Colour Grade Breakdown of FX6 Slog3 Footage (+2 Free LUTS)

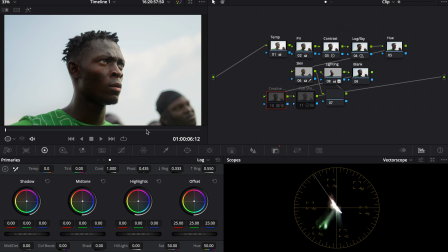(16:29)
So the look I wanted to go for with this, you know, was a very warm look, because this was shot out in Nigeria, where obviously it's very hot. It looks nothing like it does in London. So I wanted to show a difference from, obviously you can't see everything just from this one shot, but I still wanted to show that difference with the grade.
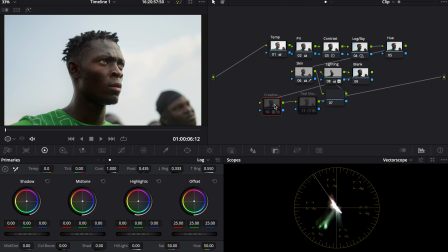(16:46)
So the first thing in the creative look that I have here in this LUT I've created for this is just warming everything up. So you can see instantly the sky has now got a lot warmer. His skin tones are a little bit warmer. It looks like the sun hitting him is a little bit warmer. The green has slightly changed color. Everything has just got that much warmer. And we go from, in my opinion, like a, you know,
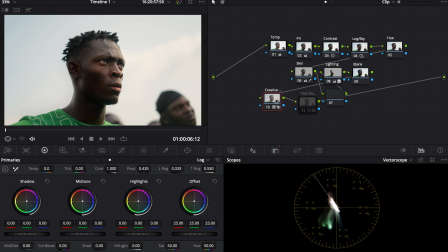(17:06)
a typical summer's day in London to something that's a lot more warmer, something with a bit more emotion inside this. To complement this warmness, I've again added a little bit of teal inside the shadows.
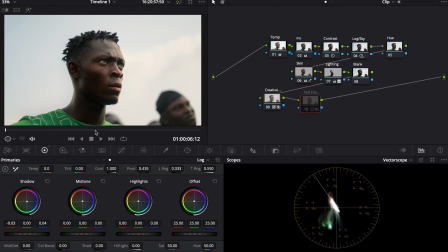(17:18)
And as you can see here in his skin tones, I just added that teal look. So we're now producing that teal and orange look, just complementing the warmness that we've added in already. So if I break this down one by one, node by node, we have the temperature,
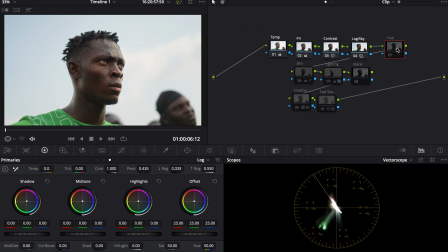(17:36)
primary, contrast, log, hue, skin, lighting, blank, the warmness, and then the teal in the shadows. And that is how I have gone from this to this.
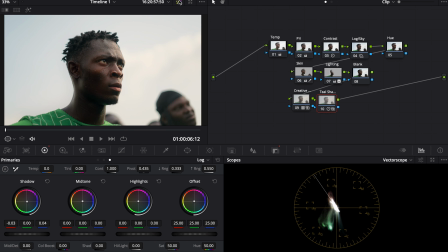(17:54)
And yeah, that is the grade there. That's pretty much it for the breakdown. Now, I know that was kind of long, kind of tedious, but again, that is the process of color grading, and it's not sometimes the funnest. But if you are a person, you are into color grading, you're into, you know, dialing your own looks, then definitely start to learn color grading, learn as much as you can about color grading. If not, you know, if you're more just trying to get your footage to look as good as possible, as quick as possible, then I recommend just getting yourself some really good LUTs. I do actually want to give myself a little shameless plug here. You know, it feels weird kind of promoting yourself, but I've actually, you know, taken some time out and created some custom LUTs for you to use, so you can actually skip the whole process of color grading and essentially make your footage go from either the Rec 709 or the log look to the final color grade in simply one click. Now, obviously it depends on the footage you're using, but that is why I've made an array of LUTs for different types of footage to make different types of looks for you to download here. You can see from these different types of footage, they are all very different. You know, some, again, a lot warmer, some a lot cooler, some are indoor, some are outdoor. They're all different scenes, but I've created LUTs to suit all of these scenes, so it doesn't matter what it really is you're filming, you have LUTs that can suit that job. So yeah, just link down below. And with that, I have given a free LUT. One is a conversion LUT for you to get from the Slog3 to the Rec 709, and the other is just a free stylistic LUT that I'm just giving because I'm nice. But yeah, that's pretty much all from me. So if you have enjoyed this video, I'd really appreciate if you could drop a like down below. And what else do I say? If you want to subscribe, please do. No, I won't necessarily force you, but you know, if you feel it in your heart, you want to just hit that little red button, I'd really appreciate it. And with that being said, I'll catch you in the next one. See you later.